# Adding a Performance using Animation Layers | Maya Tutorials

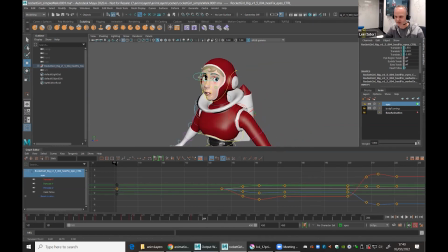[37:20]
Tell the eyes, now you stay up there for a little bit longer. Until she gets to there, and then they're going to really quickly dart forwards maybe. So we go, see an eye dart.
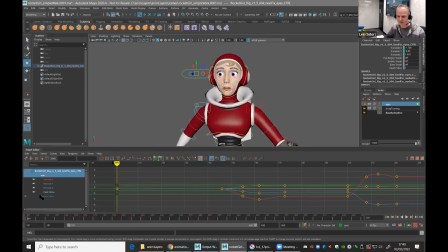[37:37]
There you go. And we can do more. What's the time? 7:40. So I've got one more other to show you. So I'll just quickly, you could obviously do the arms as well. I'll really quickly do the arms, then we'll still have time to do the alternative one.
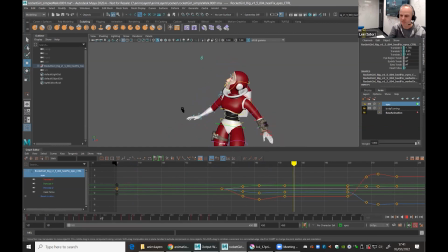[37:52]
But what you're seeing then is multiple pieces of animation playing on top of each other. And the benefit of doing it this way is we can just focus on one thing at a time.
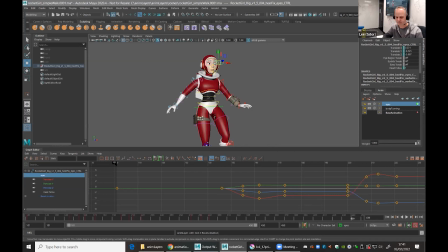[38:04]
We're only looking at one thing at a time. If I come back and switch everything on and grab everything, that is what else it would look like. If we hadn't used this method, that's what we'd be dealing with. That's what we'd be looking at, which is doable, but it's obviously more complex.
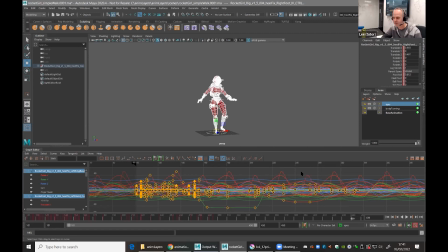[38:21]
And the idea is to make life as simple for ourselves. So that's why this method, hide that, lock that even. There you go. You can work on the eyes. If you want to, you can work on the body turning. And if you want to, you can come back and we've done nothing.
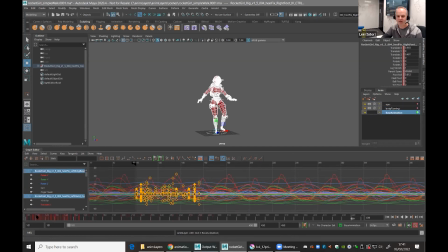[38:36]
We've changed nothing in terms of the actual character walking. That's all still safe.
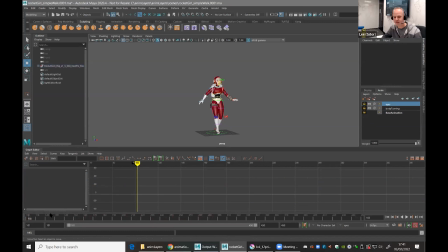[38:42]
But this, the moment we do this, she suddenly doesn't look like a cycle. It's now someone looking around because she's heard something in the distance and she's not sure where it is. You don't know where it's coming from. Also, it'd look better if we had the arms as well. What's the time? 7:40.
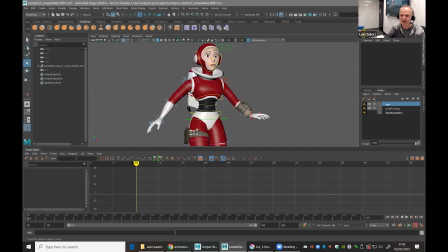[39:01]
I'll really quickly do an arm just to show you that, you can start layering in more and more of this sort of focused animation. And every time you layer in more, you're breaking away from that repetitive cycle that people can see, and you're making something that's actually quite entertaining to watch.
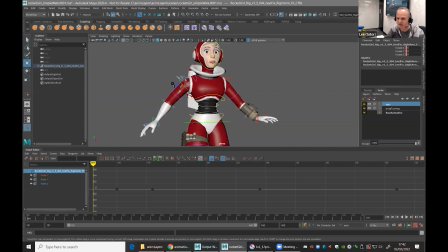[39:18]
I'll really quickly do maybe just the upper arms. Oh, that'd be weird. So let's just grab the lot. So I'm grabbing the hands, the elbows and the wrist, and add another layer, and let's just call this arms. Only reason is because what I'm thinking is when you turn like this, like that, your arms would swing out. So let's have a go. Let's say from that point, nothing.
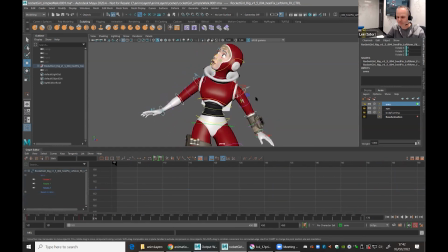[39:46]
Then as she turns, maybe this arm comes up and forward. Try to do it really quickly, because like I say, there's one more little trick to show you that using a similar method, but in a different way. There you go. So now that arm swings out and forward as she turns, in which case maybe the other one swings back, because she basically wants to open up her arms in case something comes and attacks her.
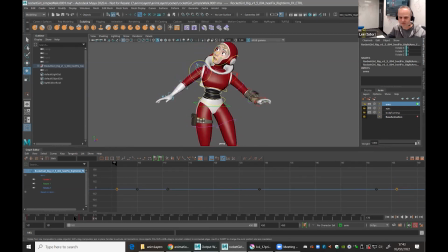[40:18]
So maybe at the same point, when she turns, this arm swings back, but also up, just in case, because she's trying to be, she's worried something's going to come and get her. That's a thumb. I'm not going to take it down to thumb level right now. There you go.
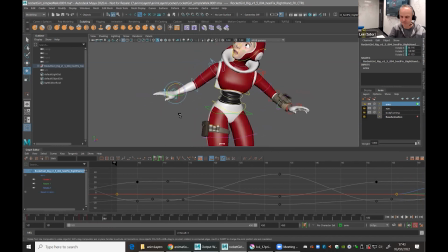[40:38]
So now the arms swing back to match the body moving. That's the left arm looks okay there. I'll leave that, but maybe around here, the right arm looks a bit strange. So let's make that one. There. When does she start to turn?
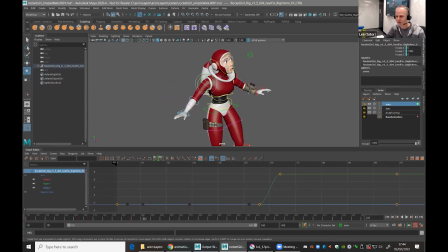[40:57]
She starts to turn there. So now the arm swings forward. Again, all I'm thinking about is one body part and layering it on top and thinking, how can I improve what she's already doing, and just focusing on one thing at a time. There you go.
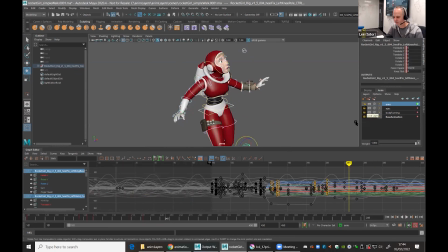[41:13]
And then finally, I grab everything, tell her when she starts to straighten up, the arms to go back to normal. Around there. There you go.